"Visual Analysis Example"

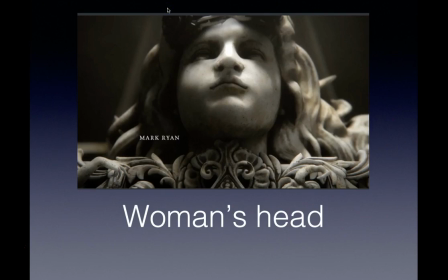(4:09)
We see her from below, and her head seems to spring out of foliage and shells, and her hair waves to become one with the vine patterns. However, there is something sinister about the hand to the bottom left. Do you see it there?
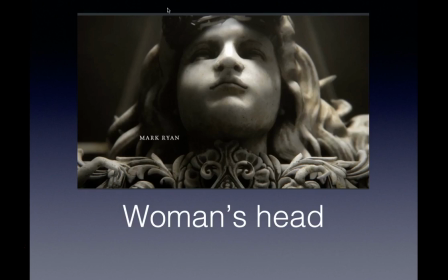(4:23)
The S and C curves in this shot are reminiscent of the Rococo style and indicate life and vitality. But this life and vitality has a darker edge. The hand reaching out of it may hint that the foliage is taking over humanity, that civilization will ultimately succumb to the forces of nature.
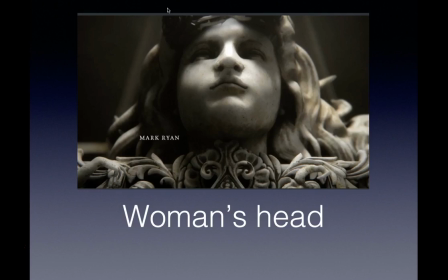(4:42)
Okay, I'm going to pause a little bit and just talk about what I've been doing in these last two slides. So I'm looking at these visual shots and I am close reading them. I am looking at them carefully. Now I've already determined kind of the theme that I'm going to be talking about,
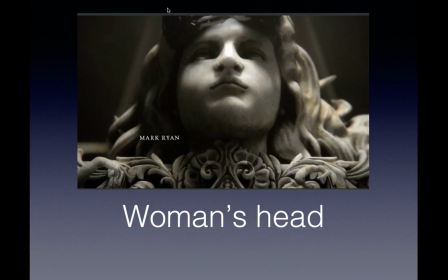(4:58)
which is death. I did not come to that theme randomly and then start trying to make it fit these pictures. I close read the whole title sequence first, looking for details like this, and then I made my thesis. The other thing that you'll note is I'm bringing up a lot of art type things in here,
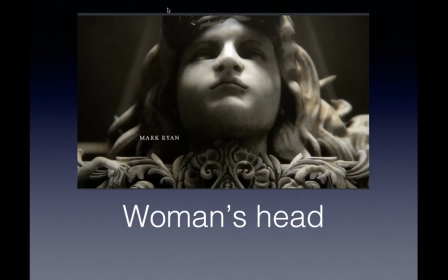(5:18)
like you heard me say Rococo and Baroque, and later on I'll make some more art references. That is perfectly fine for you to do. Just make sure if it moves beyond common knowledge that you give a citation. All right, let's go to the next shot.
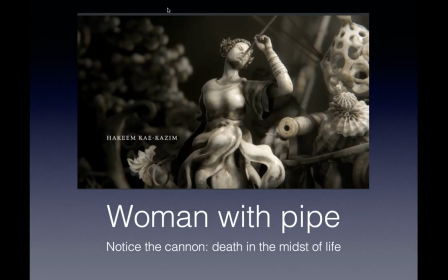(5:35)
This next shot also combines elements of nature's vitality mixed with doom, emphasizing the title sequence's argument that all life ends in death. This woman is seen in 3/4 scale. Her dress ripples and combines with the vines, and she is blowing into a pipe.
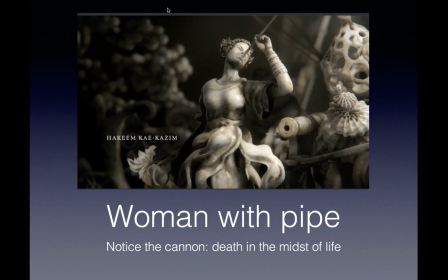(5:52)
She may be playing pleasant music or sounding a warning. Tucked in underneath the coral and beside the curling seashell, a cannon peeks out, reminding the viewer that this series is about death.
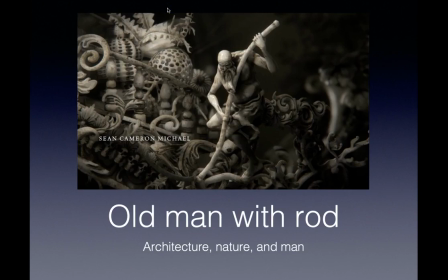(6:09)
We have an old man with a rod. The woman in the pipe is followed by this old man with a rod in the sequence of the titles. The rod seems to combine into the vines below him and to become part of the creeping foliage, which can be seen overtaking the architectural features.
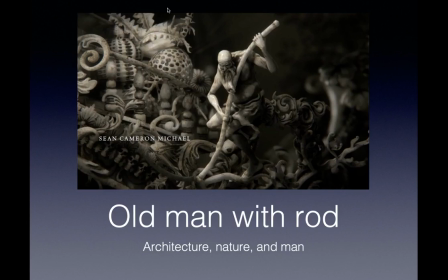(6:27)
The long marble banister. The plants on the top left of the screen are exotic and look vaguely dangerous. One of them resembles a Venus flytrap. The man is old but vigorous and seems to be struggling with something. Could this be death itself?
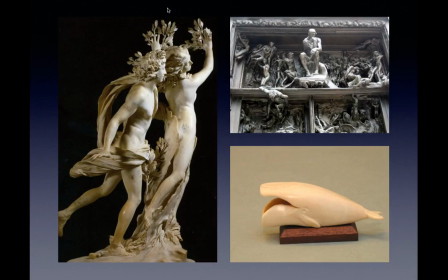(6:46)
The title sequence's artistic influences include the sculpture of Baroque sculptor Bernini, sculptor Rodin's The Gates of Hell, and scrimshaw, or carving on a whale tusk. Not only does this artwork share the white and black palette of the title sequence, but it also depicts death in the midst of life.
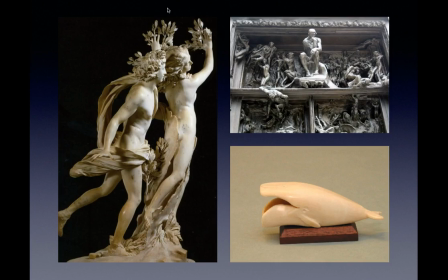(7:04)
Bernini's sculpture in particular shows a sense of fluid motion, like in the sculpture of Daphne escaping Apollo's advances. She is in the midst of turning into a tree, much like the figures in the Black Sails title sequence are in the midst of becoming vegetation themselves, a subtle reference to what happens after we die and return to the soil.
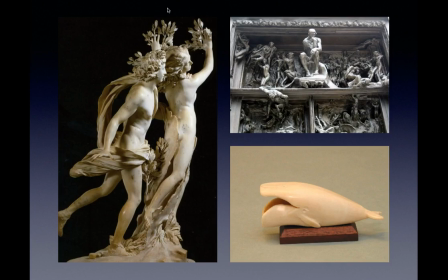(7:26)
We also see in the Rodin sculpture, it's the gates of hell, so there's obviously the life and death, and even in the piece of scrimshaw, that could not be made were it not for the death of the whale from which it came.
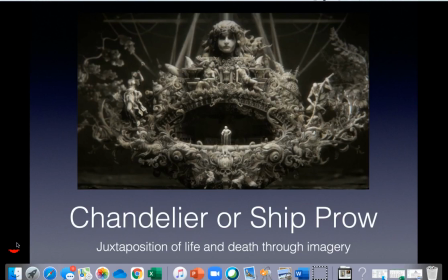(7:42)
The next shot zooms out so that the viewer can see the whole piece from which the woman's head, the woman blowing the horn, and the old man can now be seen in context. The overgrowth of vegetation is particularly noticeable here, with the old man battling against the unruliness of nature.
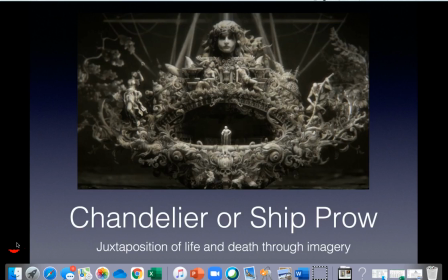(7:58)
The artist combines vines and leaves with seashells, and in soft focus behind the structure, the hint of a ship's rigging can be seen. At the bottom of the piece, however, a tiny skull appears, anchoring the abundant life in the inevitability of death.